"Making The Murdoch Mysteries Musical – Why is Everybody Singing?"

I can sing, yeah.
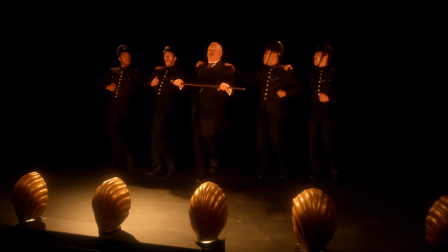I may go too many times to the same well, but nothing rings the bell like bloody hell.
I remember doing it and getting in the line with the boys. We were doing the step ball change.
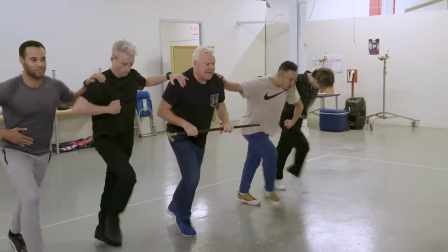I was totally in sync with all the guys, which I thought, that's great, because they're all good dancers. And if I look like I'm doing the same steps, that's good. The fans are never going to tire of hearing Tommy Craig sing Bloody Hell.
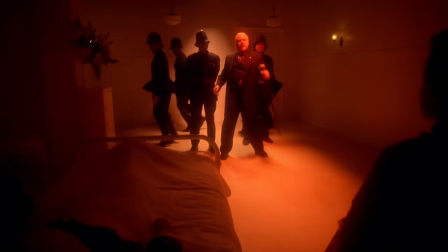I rarely shout at body parts or what goes down the drain, but bloody's what this mess is, and hell is where I'm headed.
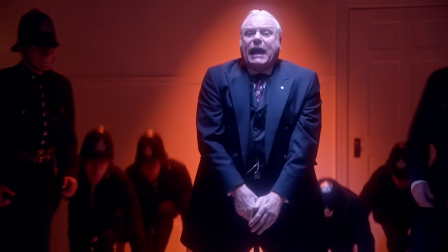So I'm just going to yell, Bloody Hell!
I loved watching Tom do his thing, and I loved watching all the constables perform the song.
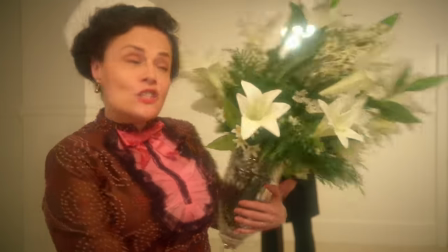But the thing that was terrifying was dancing, hitting marks, singing,
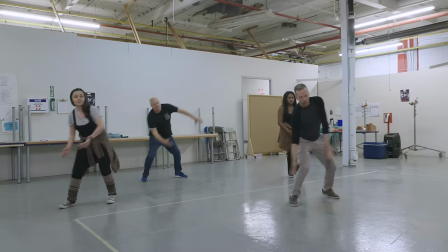cameras, lights, all of it. Tim French, the choreographer, he'd had the music for quite some time.
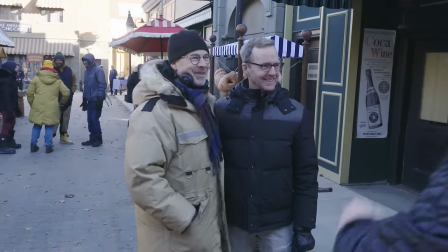Tim and I, we've been friends since high school, and we grew up together loving musicals, so it was an amazing gift to be able to work with him on this project.
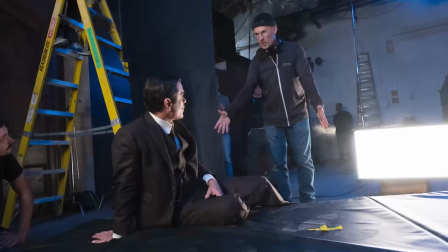We have the same film references. Lori Lind is a big musical fan. One of his favorite performers is Barbara Streisand, and then there's a whole bunch of others that he references often. There's a little bit of Singing in the Rain.
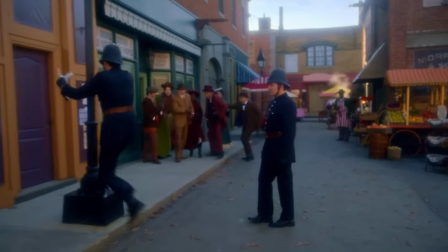We've got Johnny coming around a lamppost, which was one of the first things I thought of, because we have a lamppost and it's Johnny. The director, Laurie Lind, he had a very strong vision for it after reading the script,
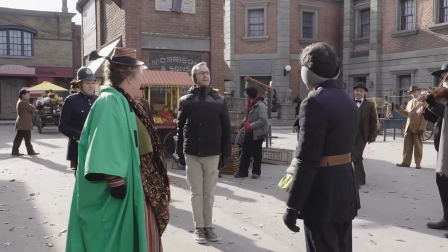and knew that he wanted choreography in some of the bigger production numbers. Once we knew that I was officially on board, then we started the whole process of working on the episode,
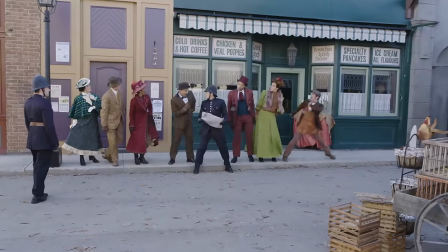the planning, and working with Laurie on, it was probably about a month and a half, maybe 2 months at the most, by the time we were actually shooting the episode. I used to sing and dance when I was a kid, and I thought I was good at choreography.
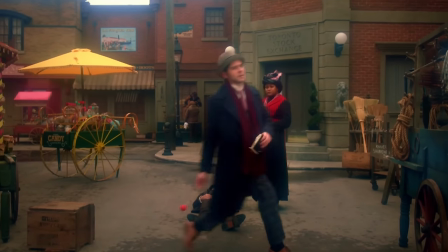The one move that I had to learn, very challenging, but Tim was so kind and really talked us through it. Sometimes, if you just learn the move and think about it as steps, it can be really confusing, but he gave enough like kind of character-y things to think about the energy of what it is that helped bring it into your body.
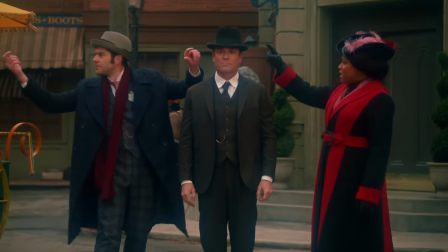Shot from the side, it should pass through, but from an angle, a glancing blow,
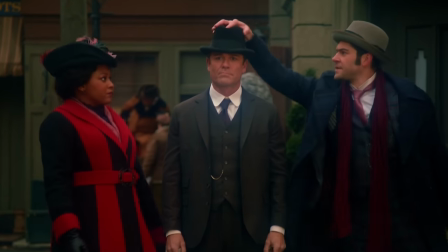so either from behind, or he was facing right.
Tim runs a rehearsal room like no one I've ever met in my life. We used to call him again, because you'd be at 4:30 in the afternoon.
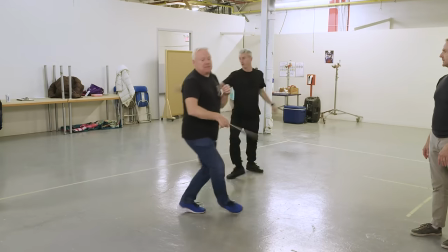That's usually the point of the day in a musical theater rehearsal when everyone poops out and you don't really teach anything new. And at 4:45, Tim French is always like, again, again. You're like, we have to do this whole 6 minute number again. He's a real, well, he's a dancer. So he's, you know, discipline, discipline, discipline. Laurie was very specific.
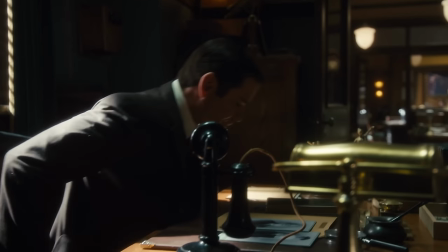He said this, we live in 1910 to 1913 in Murdoch.
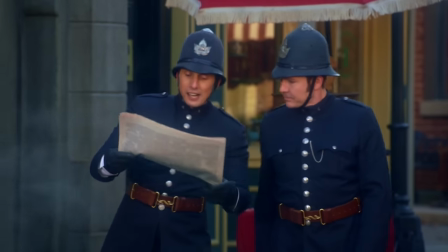He wanted it to feel, first of all, like a real classic musical, but also because it's in Murdoch's head,
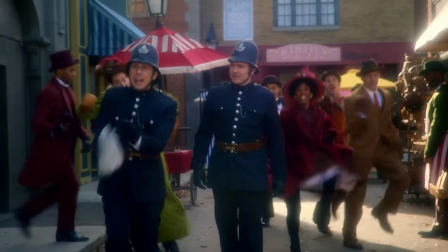the musical portion of this episode, it has to exist within his timeline.
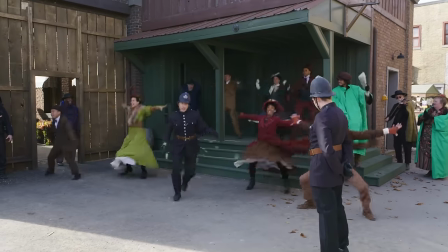I definitely made an effort to enhance all the costumes in this episode, except for Murdoch, because he's the one caught in the coma world.
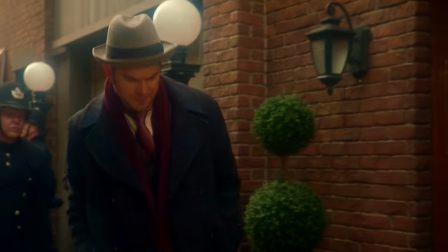Watts, we gave him some brighter accessories than I would traditionally allow Watts to have.
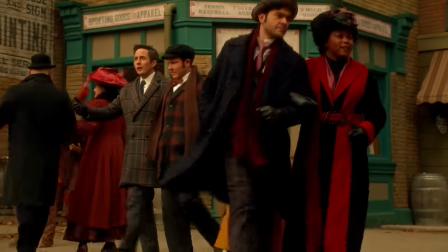Brackenreed's in a bit showier of a look, and even at the end, Higgins is in a checkered jacket. One of the ways to make the concept feel stronger is actually to remove colors.
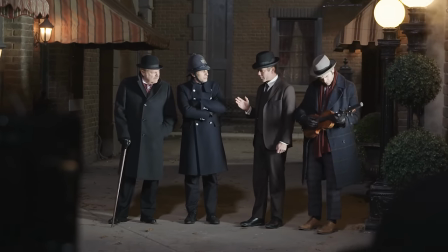So I didn't want to have any blues or any purples in the episode at all, but I did allow Ogden to be in that teal.
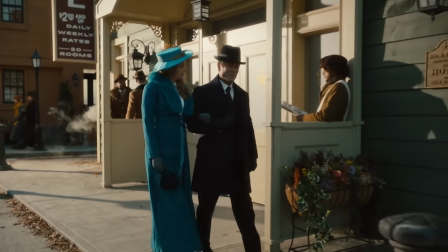She's the one in teal that really stands out.
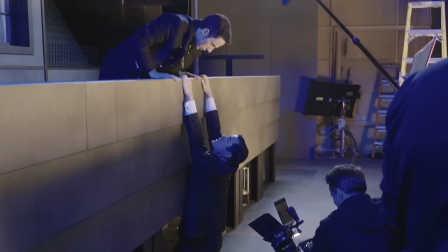What is really important for people to know is how everyone who was involved in front of and behind the camera worked so hard.
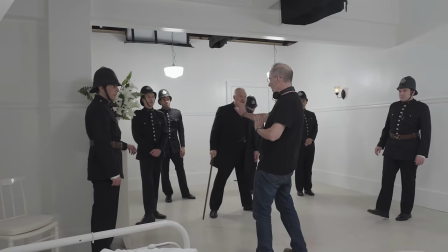I don't think anyone has any idea how much work goes on behind the scenes, especially for a musical episode, which is all about spectacle. There were some people who came out to be performers.
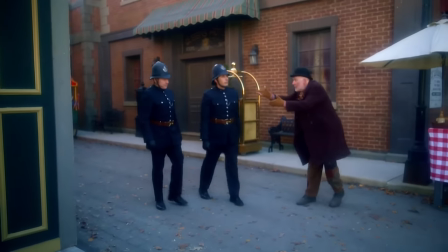They were background performers. There was the guy who was panhandling. There was a lady selling flowers.